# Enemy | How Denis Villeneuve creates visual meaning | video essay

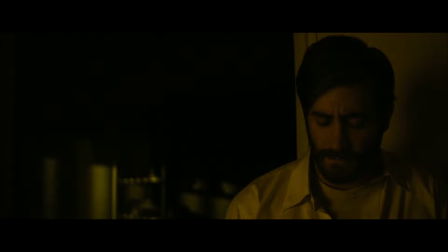(4:22)
The moment dislodges Adam from his monotonous routine and marks enemies first reveal.
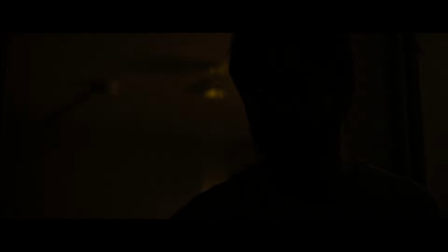(4:28)
That same night, the pulsing light from his computer beckons him further into his obsession and is there on every step of his downward spiral.
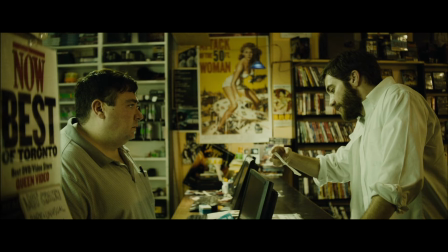(4:37)
You have the blue in the computer screen, the search engine, even a small light at the video store.
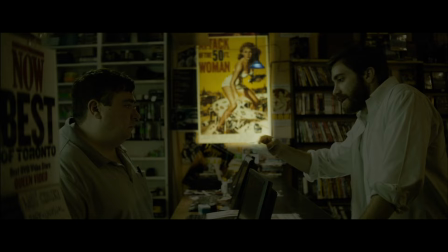(4:43)
This one in particular also serves to guide our eyes towards the poster behind it, but we'll get to that later.
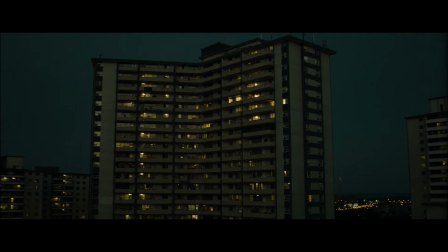(4:49)
The point is the use of discordant colors in the film helps show Adam's break from normalcy as he steps into a more surrealistic world. The color blue has an almost hypnotic quality to it, like an anglerfish in the abyss.
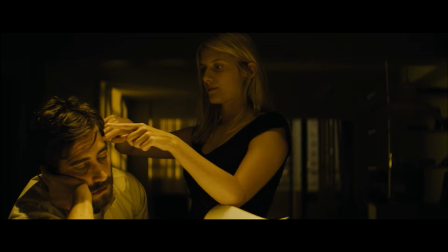(5:03)
But contrasting colors aren't the only trick up Villeneuve's sleeve to make us wear his character's shoes.
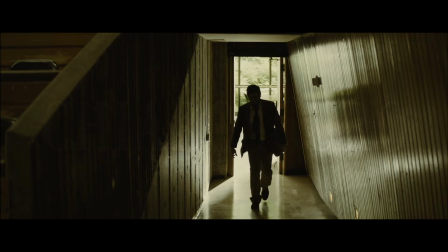(5:09)
The use of light and dark in Enemy serves an even deeper purpose, which leads us to... chiaroscuro.
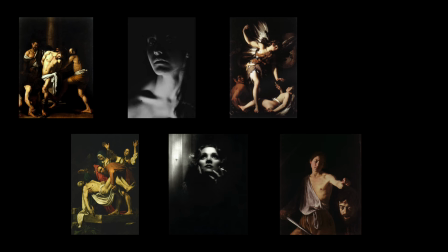(5:16)
And do forgive the pronunciation.
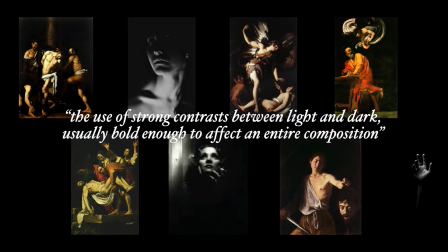(5:18)
In art and cinema, chiaroscuro is the use of strong contrasts between light and dark, usually bold enough to affect an entire composition.
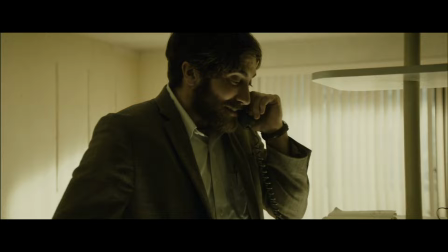(5:28)
Enemy uses chiaroscuro to elevate the subtext of the film and provide perspective as to the mindset of its characters.
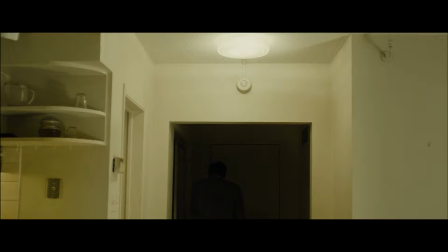(5:37)
For example, movement between barriers of light and darkness follow Anthony and Adam's ambivalence of mind.
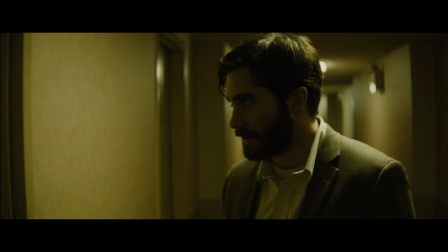(5:44)
When they make pivotal decisions, their characters fall into positions of deep uncertainty, which we experience visually.
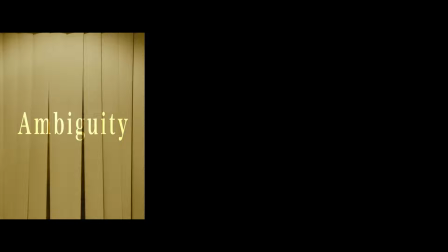(5:53)
Here, Villeneuve uses ambiguous decor like the movement of blinds to convey temptation seeping into Adam's thoughts. And as he succumbs to it, he steps forth into darkness, implying his unavoidable mental tailspin.
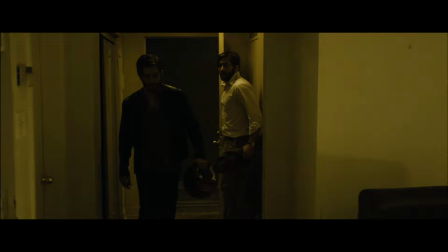(6:07)
But the significance of Charoscuro is at its peak in scenes where both Adam and Anthony are in the same room,
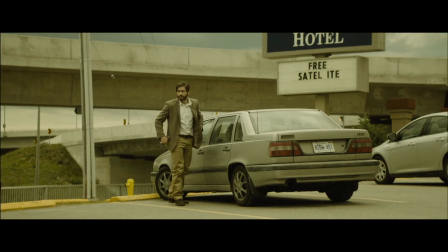(6:14)
which only happens twice throughout the film's 90 minutes. Let's jump forward to their first physical encounter at the unnamed, dilapidated motel.
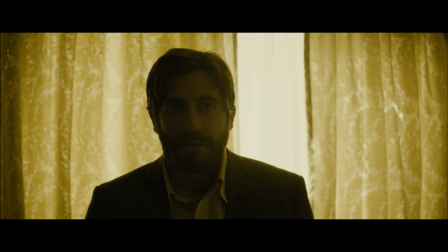(6:23)
Anthony arrives first, both excited and fearful. He presents himself against the light as Anthony arrives.
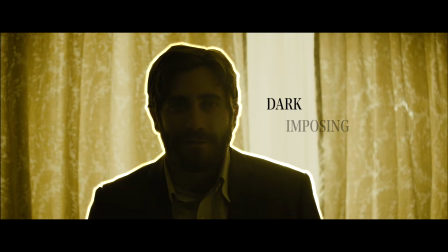(6:31)
His contrasting silhouette is dark and imposing, which reflects how he wishes to appear.
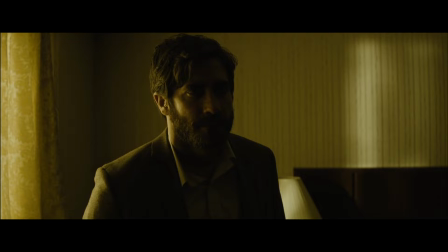(6:37)
But as their encounter unfolds, Adam cowers back as Anthony advances towards him.
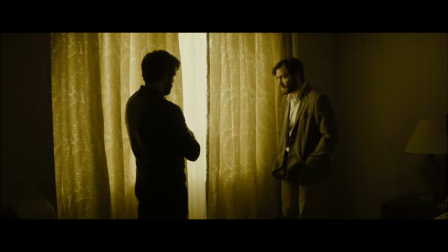(6:44)
This pushes Adam into daylight, making him blend with the background and appear meek, visually submissive.
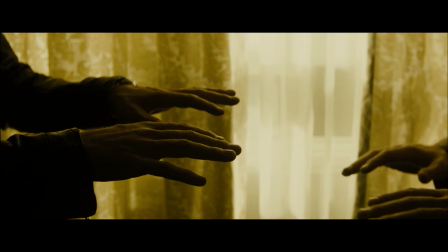(6:51)
Because of this, Anthony takes complete control over the scene, when they compare hands, his or higher,
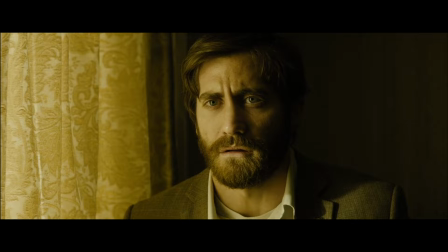(6:58)
and steady, and he drives the conversation forward akin to an interrogation.
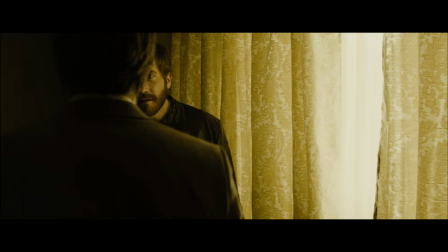(7:04)
The result of this scene is an overwhelming feeling of intrusion,
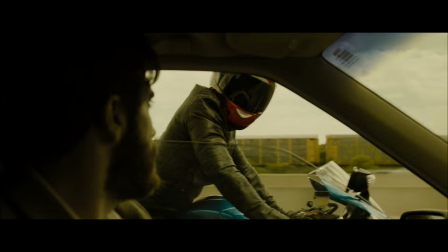(7:11)
which is generated by the conjunction of Adam and Anthony's formerly distinct worlds.
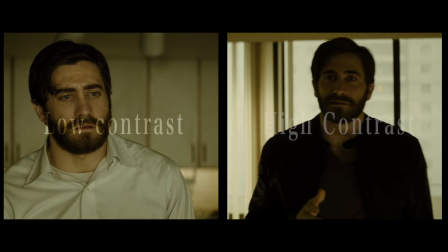(7:17)
It's worth noting that this form of communication through lighting happens identically during their second encounter,
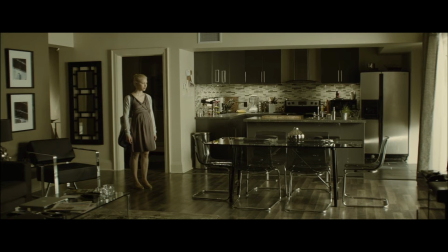(7:24)
which cements both how deliberate and how effective it is. And Charoscuro's storytelling capacity isn't limited to Adam and Anthony.
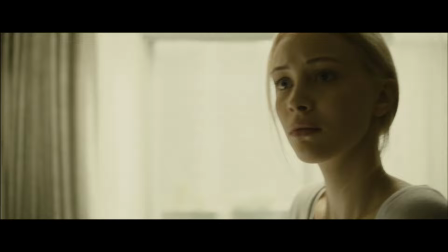(7:32)
Helen and Mary are also lit according to their characters. Helen typically appears bathed in a whiter light, which makes her presence calming.
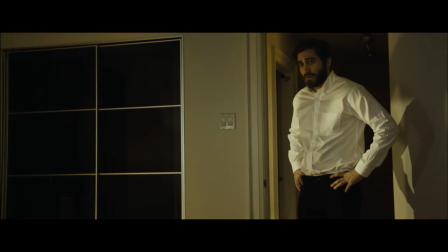(7:41)
It's the only thing that gives us relief from the film's hellish yellows. And Mary is precisely the opposite.
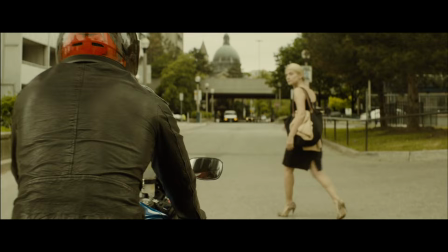(7:48)
She's often cloaked in darkness. She's a personification of what Anthony fears and desires.
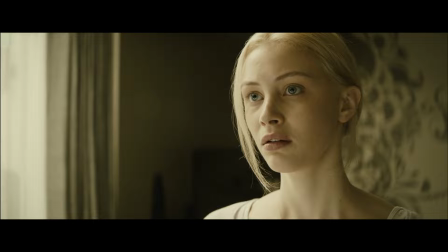(7:55)
This dynamic between Anthony and the film's women is extremely important to understanding its message.
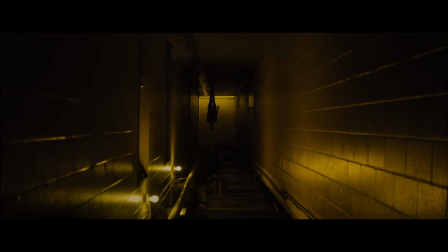(8:03)
Before we go further, I think it's important to talk about the film's imagery as it enhances its themes and gives us context into Anthony's character.
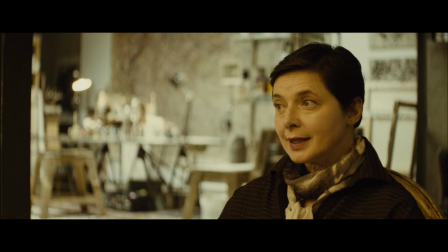(8:12)
There's one theme in particular that dominates the film from start to finish.
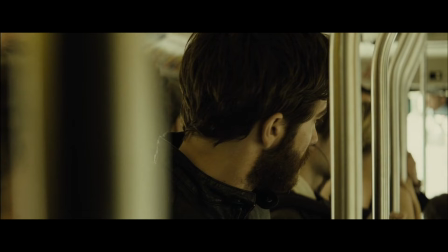(8:20)
Women. Women are a point of contradiction for Anthony. They appear as both an object of desire and subjugation.
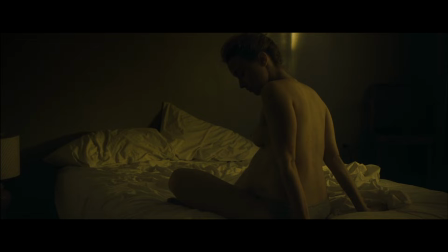(8:28) I don't want to get anything. It was a man! It was a man!
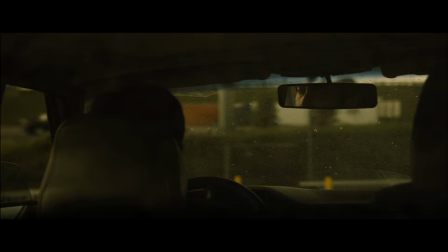(8:31)
From the opening of the movie, Helen's pregnancy is associated with rain and a cause for flight.
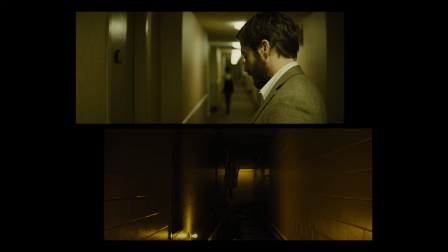(8:38)
The connection between women and spiders is clear, as they often appear together, even at times superimposed.
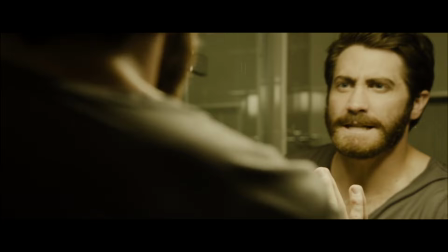(8:46)
Anthony feels trapped in their webs. He can't resist his sexual impulses, even if they mean his destruction.
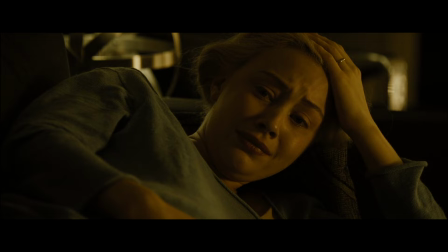(8:54)
But the thematic significance of women goes beyond Anthony's sexuality.
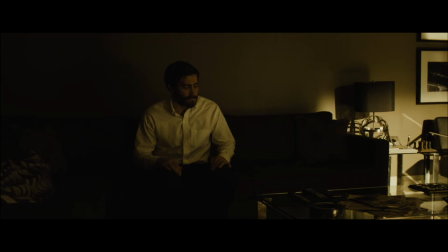(8:59)
There's a clear association to his feeling of powerlessness, which is often communicated to us visually.
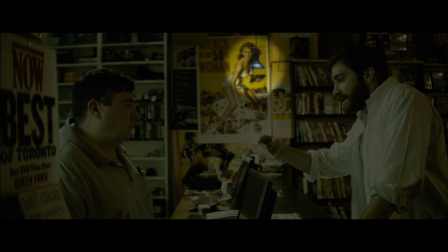(9:06)
For example, in the video store, behind that contrasting blue light that guides our eyes,
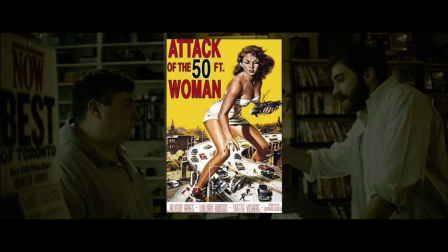(9:11)
we find a poster for Attack of the 50-Foot Woman, which depicts, well, a woman towering over a city.
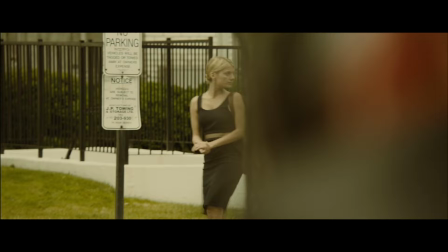(9:19)
This motif recurs throughout the film.
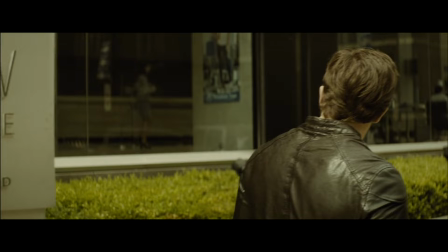(9:21)
For example, as Anthony stalks Mary to her place of work, the posters there all feature women overlooking a metropolis as well.
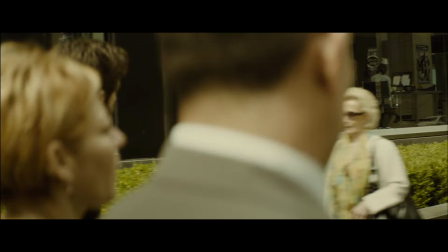(9:29)
Villeneuve deliberately shifts our focus on the background to help us notice these.
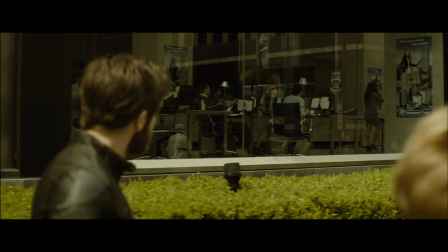(9:33)
We don't actually see Mary for most of this sequence, which allows our eyes to wander and notice what's there.
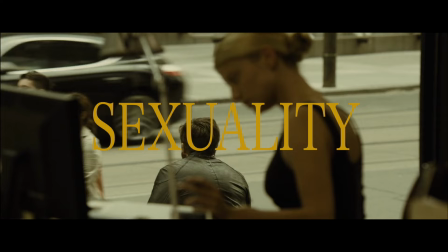(9:40)
The imagery of Colossal Woman connects the figurative dots from sexuality to dominance and control,
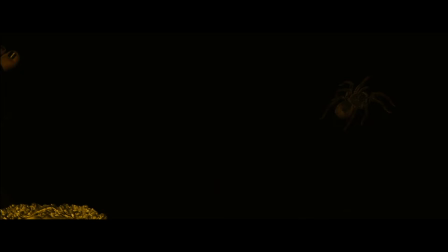(9:47)
which helps other not-so-subtle moments make sense.
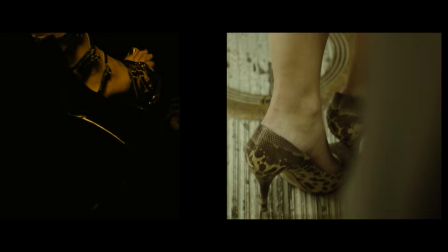(9:51)
For example, Anthony's uncomfortable fixation on high heels implies this feeling of suppression and powerlessness.
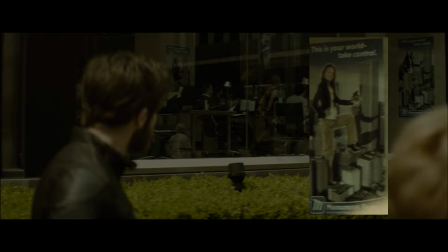(9:58)
One of the posters in the previous scene even shows a woman wearing them stepping on a building.
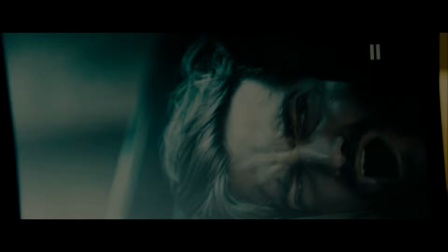(10:04)
In a figurative sense, he feels squashed and controlled, which explains the film's opening dream sequence.
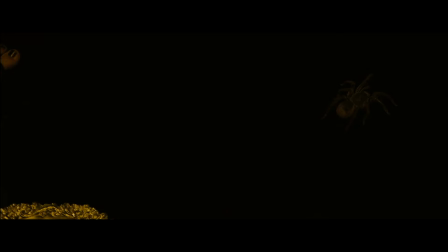(10:11)
Anthony finds a strange gratification by experiencing a reversal of this imagery, wherein the spider is the one who's squashed.
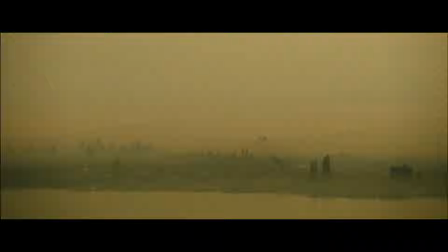(10:19)
But why spiders? Why do they inspire Anthony's terror? It's because of their webs, not their bite. Anthony's fear is rooted in losing control. The idea that his life is just an inescapable cycle of repetition is hell.
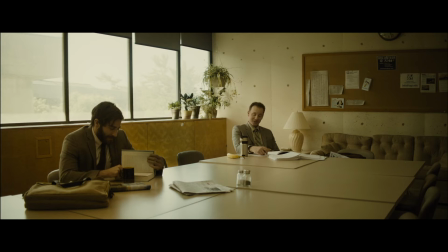(10:35)
As such, the motif of the web visually lurks throughout the film.
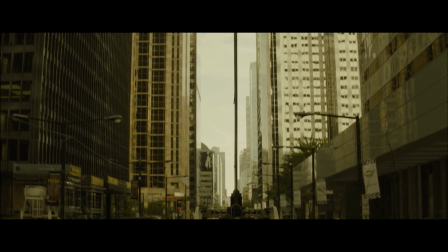(10:40)
It appears from the get-go in the city's twisting cables trapping the commuters below.
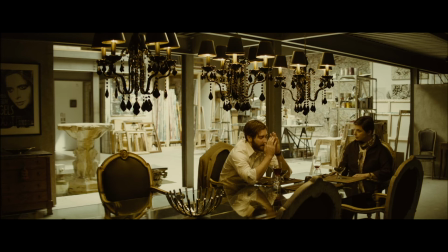(10:46)
We also see webs in Adam's dream sequences,
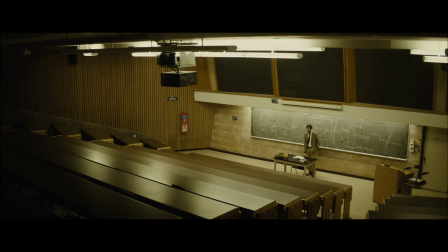(10:49)
and even his mother's artwork echoes those sticky filaments, as do Adam's blackboard etchings on chaos and order.
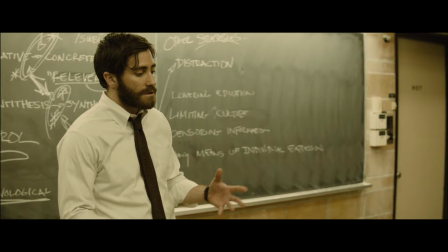(10:56)
And amongst those etchings, one stands out in particular, which sheds light on much of what unfolds before us.
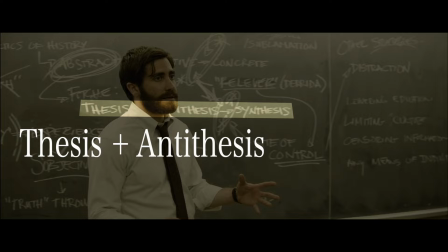(11:05)
Thesis plus antithesis equals synthesis.
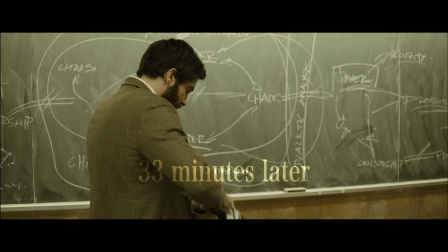(11:11)
The importance of this formula is reinforced 33 minutes later,
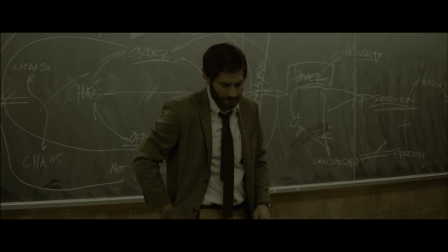(11:15)
when the board is covered by a dialectic analysis between freedom and security.
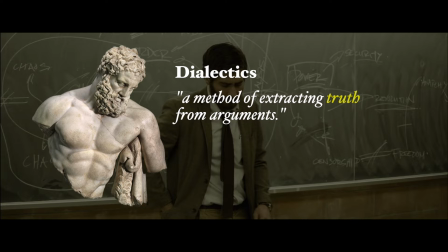(11:21)
Let me explain, just to save you a Google search. In philosophy, dialectics is a method of extracting truth from arguments. At its core, it takes a thesis and an antithesis and adds tension between them.
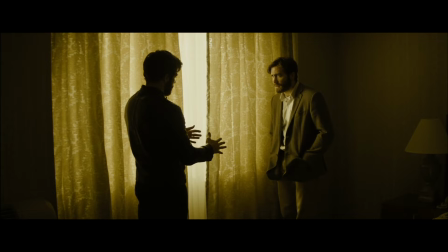(11:37)
The resolution of this tension is called the synthesis. So why is this central to Enemy?
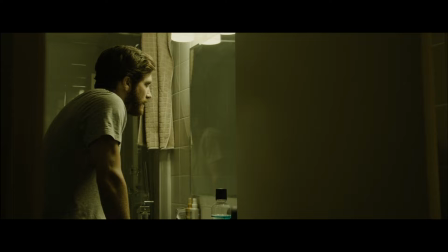(11:44)
Well, like we've said, the movie is about Anthony's subconscious, which he explores through different personifications of his identity.
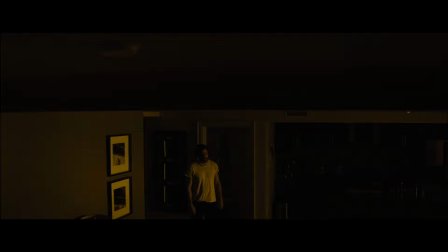(11:52)
Adam is a physical manifestation of that subconscious.
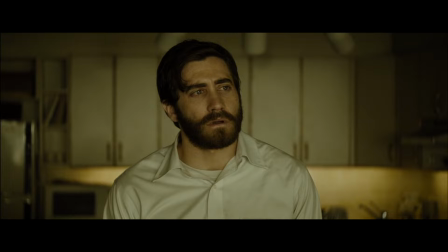(11:56)
The thesis is Adam, an idea of what Anthony could be, but Anthony believes him to be weak, monotone, and trapped.
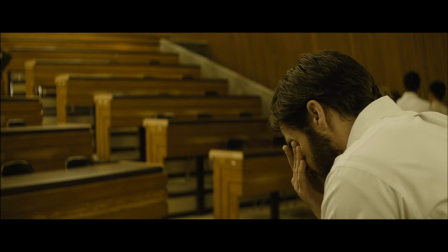(12:04)
He's an expression of what Anthony fears he might become. Adam isn't a womanizer or a superstar actor, he's just a disimpassioned history teacher whose existence is ordinary.
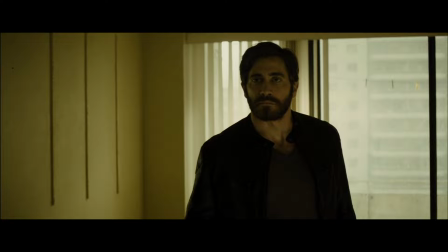(12:18)
The antithesis is Anthony, who's driven by his impulses and personal desire, unconcerned by the pain he inflicts.
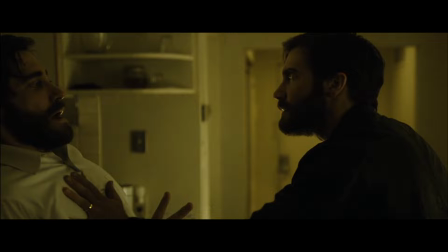(12:25)
He's much more animalistic.
I AM FUCKING CRAZY! I'M FUCKING CRAZY!
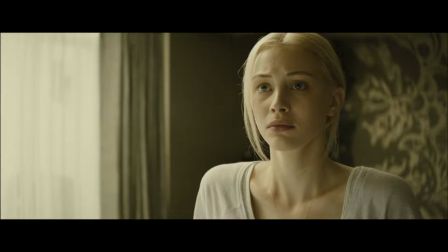(12:32)
When faced with responsibility, he flees.
Okay, I don't wanna get into this.
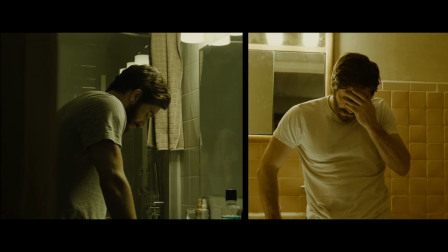(12:38) I'm going for a walk.